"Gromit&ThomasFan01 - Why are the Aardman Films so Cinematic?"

Hello everyone, it's Gromit and Thomas Fano1 here and welcome to my cracking video.
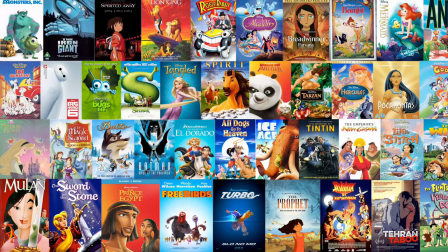0:59 There are many types of animated film studios in the world who are brilliant at making good quality films.
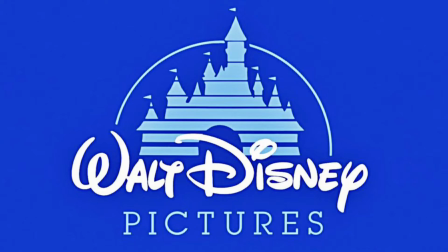1:05 Film studios such as Pixar, Laika and Disney who are brilliant at crafting great stories and characters but one of the most important parts in making an animated movie is the cinematography and one of the masters of this craft is none other than our favorite stop-motion studio Aardman Animations.
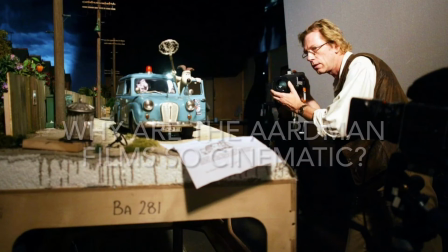The art of cinematography has two simple meanings great camera work and dynamic shots. In Aardman's stop-motion movies the cinematography is just absolutely brilliant.
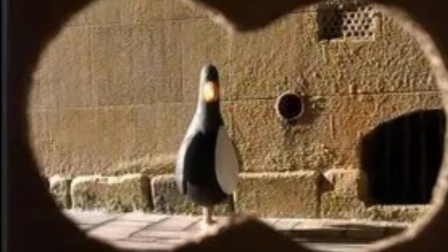1:51 There are lots of great and interesting shots that the director and the director of
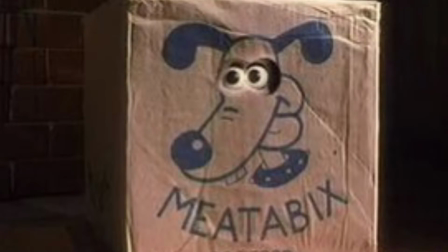1:56 photography must try and convey an important story point or emotion for the characters. Aardman have many directors of photographers in their studio, such as Dave Alex Roddette, who has worked on most of Aardman's films,
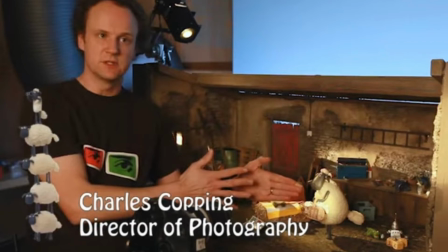2:10 and Charles Copping, who has worked on many of Shaun the Sheep's productions and they are brilliant at what they do.
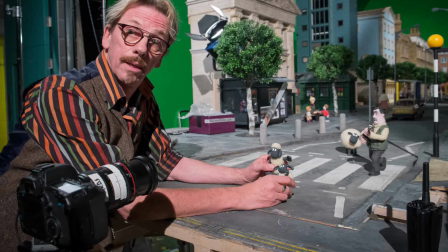2:18 The directors or photographers work out the lighting, the camera angles and camera moves for that particular shot before the animators can start the animation. There are also many camera crews who help the directors of photography by adjusting the lights and figuring out the camera moves.
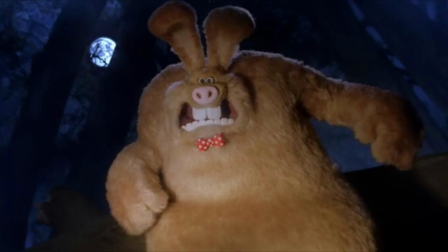2:35 What I love about the Aardman films is since most of them are stop motion productions they feel more atmospheric
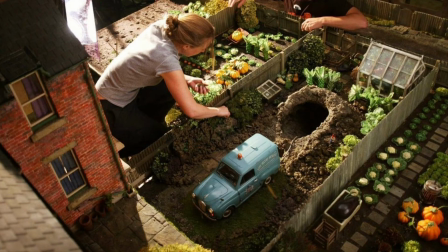2:41 and since they are stop motion films they honestly feel more real and convey a certain mood to a scene. I love great 2D hand drawn cartoons like Phineas and Ferb and the Simpsons but the trouble is I feel that it's harder to replicate a certain darker mood in 2D animation because the animation seems to be more colourful in places. Whereas in stop motion it feels like the dark lighting is more effective because it's in stop motion. it feels more real.
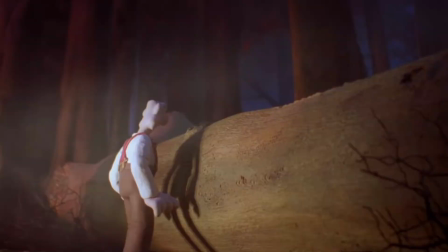3:12 For example, let's take a look at the woods scene in The Curse of the Were-Rubbit.
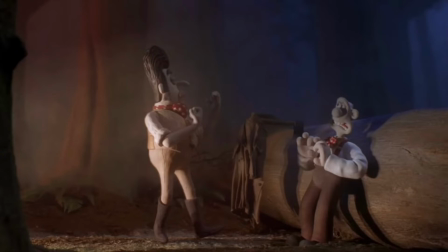3:16 The dark lighting in the woods gives a certain creepiness to the whole scene, especially when the moon comes out.
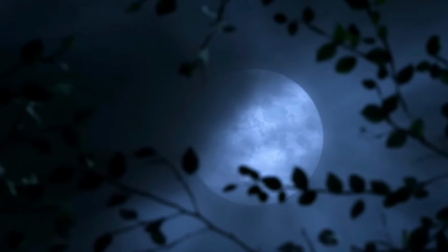3:23 It also makes the viewer feel uneasy because they can sense that something bad might happen in the woods at night.
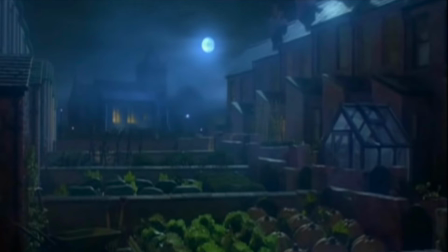3:29 The dark lighting in the film also sets the tone of what the film is about, a vegetarian horror movie.
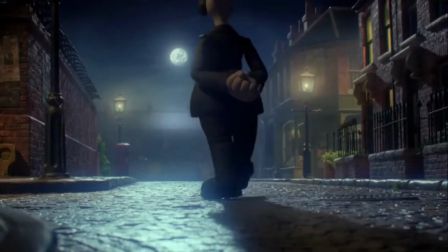3:37 In fact, The Curse of the Were-Rabbit is a great example of its camera work and lighting because it sets the genre of the film very well, especially in the night time scenes.
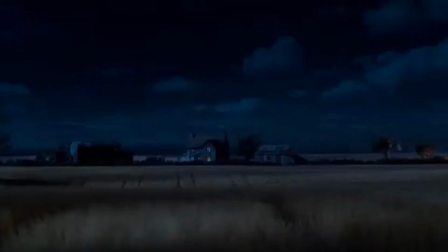3:48 Speaking of night time scenes, there are some great night time sequences in Shaun the Sheep movie Farmageddon.
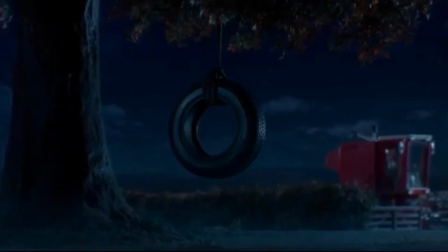3:54 The team at Aardman said they wanted to make some very atmospheric night time shots that they didn't explore in the first Sean movie.
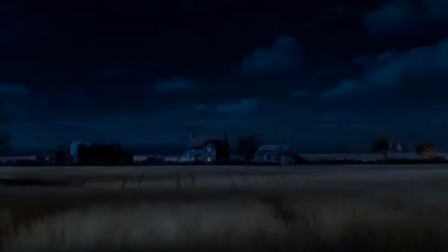4:02 If you look at this shot from Farmageddon you get a sense of a great spacious field that is set at night. The mood is set to make you feel uneasy but also makes it feel an expansion of Sean's world.
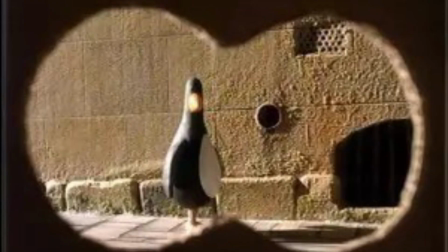4:16 But that's not all. There are also some point of view shots that are just absolutely brilliant that make you feel that you are with the characters.
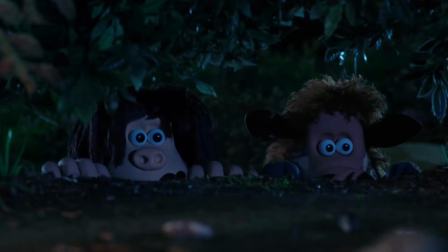4:25 If you look at this shot from early man where Doug and Hognob are hiding in a
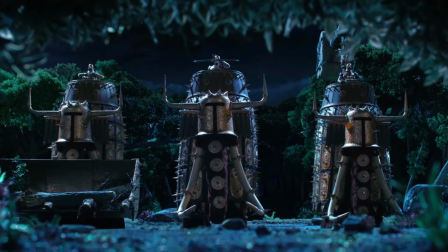4:30 ditch there is a point of view shot where you can see the three bronze-armed mammoths. The shot gives a grand scale of how big these mammoths are and also makes you feel you are at the level of the characters and it's another reason that shows off Arban's cinematic approach when it comes to great camera angles and shots. So the next time you watch an Arban movie pay close attention to the cinematography and make sure you take into account how much hard work goes into making these wonderful films.